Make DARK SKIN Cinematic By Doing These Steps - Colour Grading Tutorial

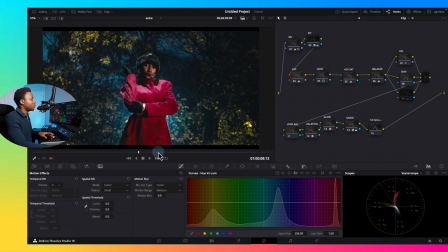(16:38)
So now I'm going to balance this back and take the highlights down, take this back up, crush the shadows a bit. This needs to stay dark. Then I'm going to do the power windows. Yeah, just to create that vignette around it.
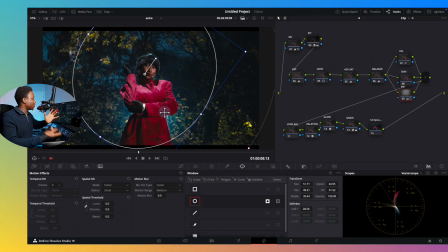(16:53)
So power windows created this window around my talents and the model. Then I darkened everything around her. So that's basically like relighting the shots. You're telling the software that, let me show you.
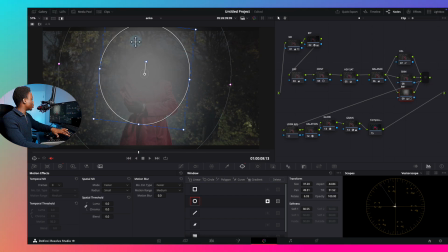(17:08)
So everything outside, everything that is showing here should be darkened while you retain the middle.
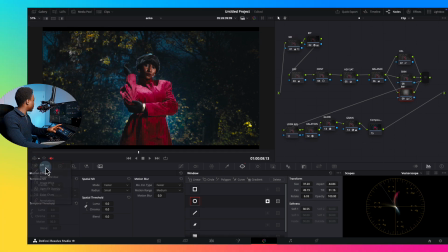(17:14)
So if I remove it, if I do before and after, this is before and this is after.
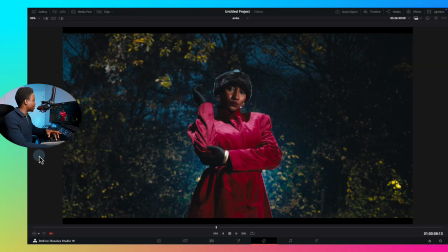(17:19)
Let me show field viewer and this is before and this is after. So it just helps to like make your eye go straight to what I need to go to.
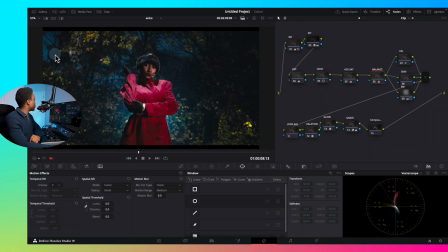(17:27)
There's something I'm going to add to this shot just because I know fully well that it's in a sequence of the other shots. I want it to kind of match. So I'm going to, come on. I'm going to try to warm it up just a little bit by adding some yellow. There you go. And that will be my shots.
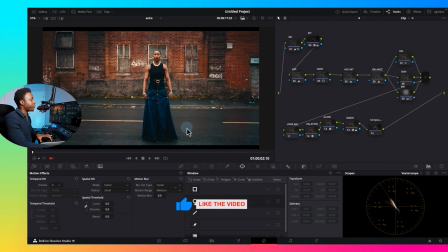(17:46)
If I preview this, if I go to the next clip before and back here, we have a shot that works.
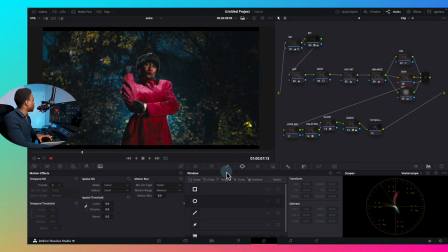(17:53)
I can work on the skin if I want. I don't think it's necessary, but let's do it for sake of tutorials. So I'm going to select the skin by clicking on this qualifier and selecting the skin. So select the skin, do like highlights, make sure you see what you've selected.
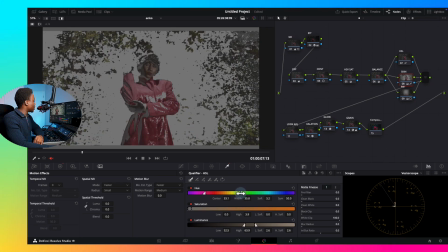(18:12)
Clean up your selection by coming here
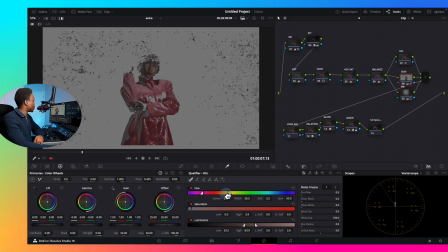(18:16)
and, removing every other color that is not on your color range. I just want the skin, but again, the reds are going to show because the skin is in the red zone also.
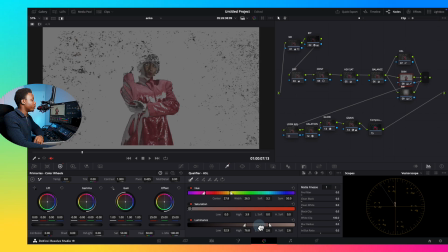(18:33)
So I'm trying to clean it up as much as possible to remove some of the clots. So to do that and make it, just prioritize the skin only and not really go into like the dress,
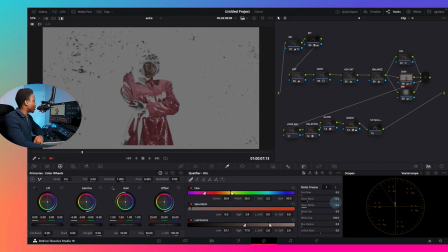(18:45)
I would have to draw a power window across her face.
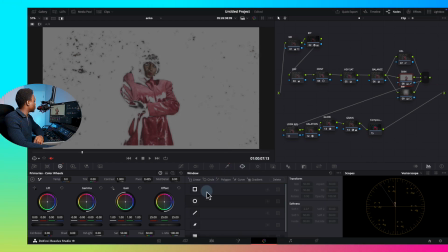(18:50)
So I'm going to draw a circular window across her face, reduce it, make sure it's just on the face, feather it out, so that whatever I do, then I'll come here and track it.
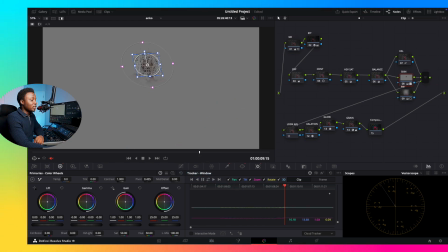(19:05)
I hope you guys are following, and in case I'm too quick for you, that might be because you're new to Davinci Resolve and you don't understand the interface, and that's okay. I'm going to do a couple more videos, bringing things, taking things from scratch and showing you how, the principles of color management, building a node tree.
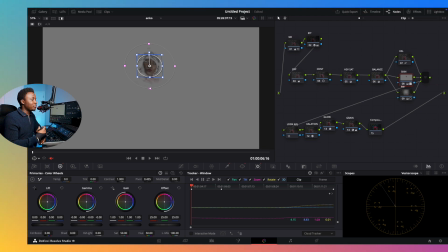(19:24)
But I just want to get you excited and let you see that if you follow this step by step, it's very easy. There's nothing complicated that you have to do in color. It's just you're looking at it, making very informed decisions and making sure you don't overcomplicate things. All right, so I'm done tracking now. I'm just going to like look at my track.
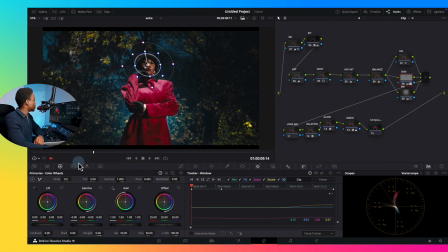(19:44)
If I play back now, you can see that the window is, glued to her face. So that's what happens when you track. Now I can decide to soften her face by coming to mid-tone detail and just soften the face as much as I want.
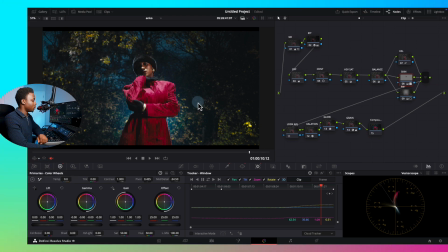(19:57)
Let me remove this now. you know. So before, you can see the highlights.
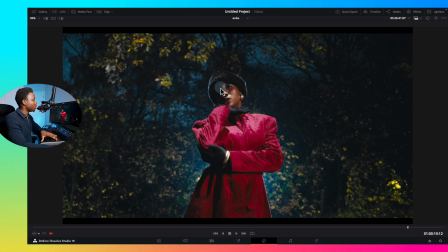(20:06)
See how the light is ash on her face. Look at this point and after. Before and after. And I can take the highlights down a bit more. So you can see clearly now. Let's say before and after. Before and after. I'm a fan of always checking, always checking your before and after to be sure that you're on the right path.
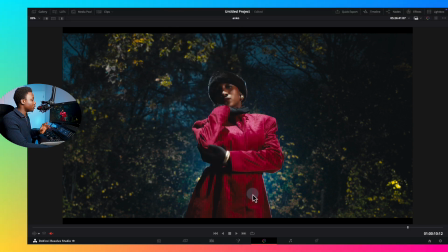(20:26)
I'm going to add a little bit more yellow to her face. Just a little bit more. Just so she can pop a bit more. Again, I'll probably not do this for film, but for a commercial or for a fashion video,
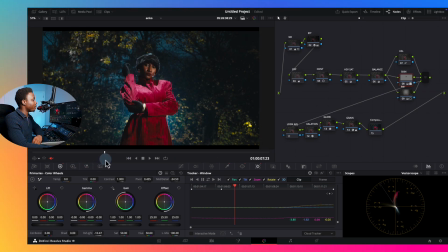(20:40)
it's all about the pop most of the time. You need things to pop, so you don't play with your pop.